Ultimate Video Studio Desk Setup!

The 120D is mounted to a rolling stand, so I can easily adjust the light if needed for the background i used two came tv bolts and lights i love aperture lights but wanted something really really quiet and these lights are almost completely silent and have a lot of output one of them is
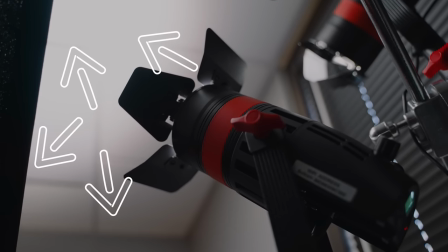(16:11)
bouncing off of a white ceiling and filling the room with soft light i use the other bolts and light to give me a nice streak on the back wall to simulate kind of daylight coming through a window since i'm a bald guy i added a flag just out of frame to keep the
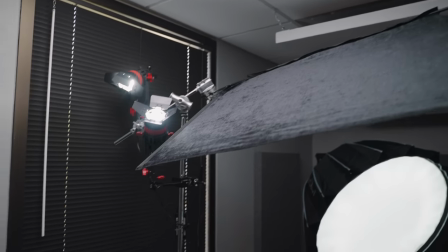(16:26)
background light from reflecting off of my head to mount all of this madness together i used a single c stand and a few grip accessories which
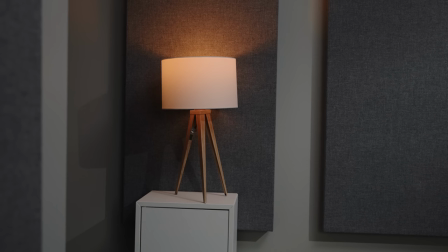(16:33)
i'll mention in the build guide below finally to spice things up a little bit i added a few prop lights or practicals in the background with aperture b7c bulbs this gives the frame a little warmth and i just love using accent lights whenever i can the
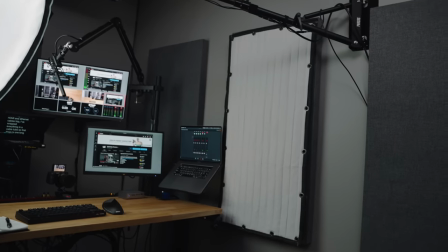(16:47)
last little lighting tweak i made was to pin up a white sound blanket on the wall opposite of my key light.
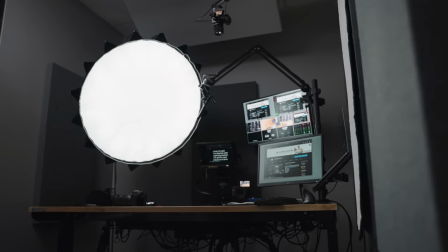(16:54)
I should have purchased another white panel for this spot, but for now the sound blanket does the trick.
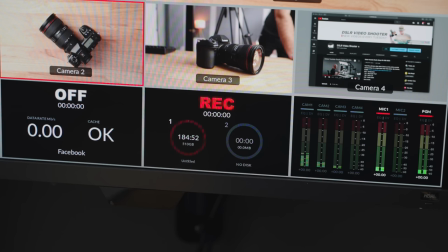(16:59)
So at the end of the day, I'm really happy with how this entire tiny studio turned out. I think it's perfect if you're a one man band doing live streams, podcasts,
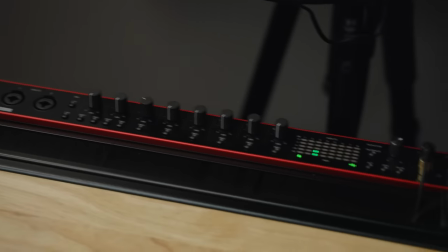(17:08)
or filming YouTube videos and you have a tight space that you need to pack a lot of functionality into.
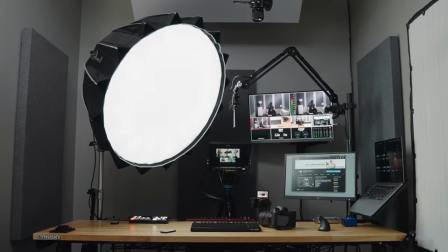(17:14)
I've been doing this for 10 years, so I had a lot of this equipment already and if you're just getting started a lot of this is really just not necessary but hopefully this video is giving you a couple ideas as to things that might mean a lot more to you and that you should focus on and hopefully there's a couple tips you've picked up that you can implement in your own setup when it comes to making videos and streaming from an office or home so that's going to wrap it up for me and this video I want to thank you so much for watching hope you have a wonderful rest of your day and we will see you in the next video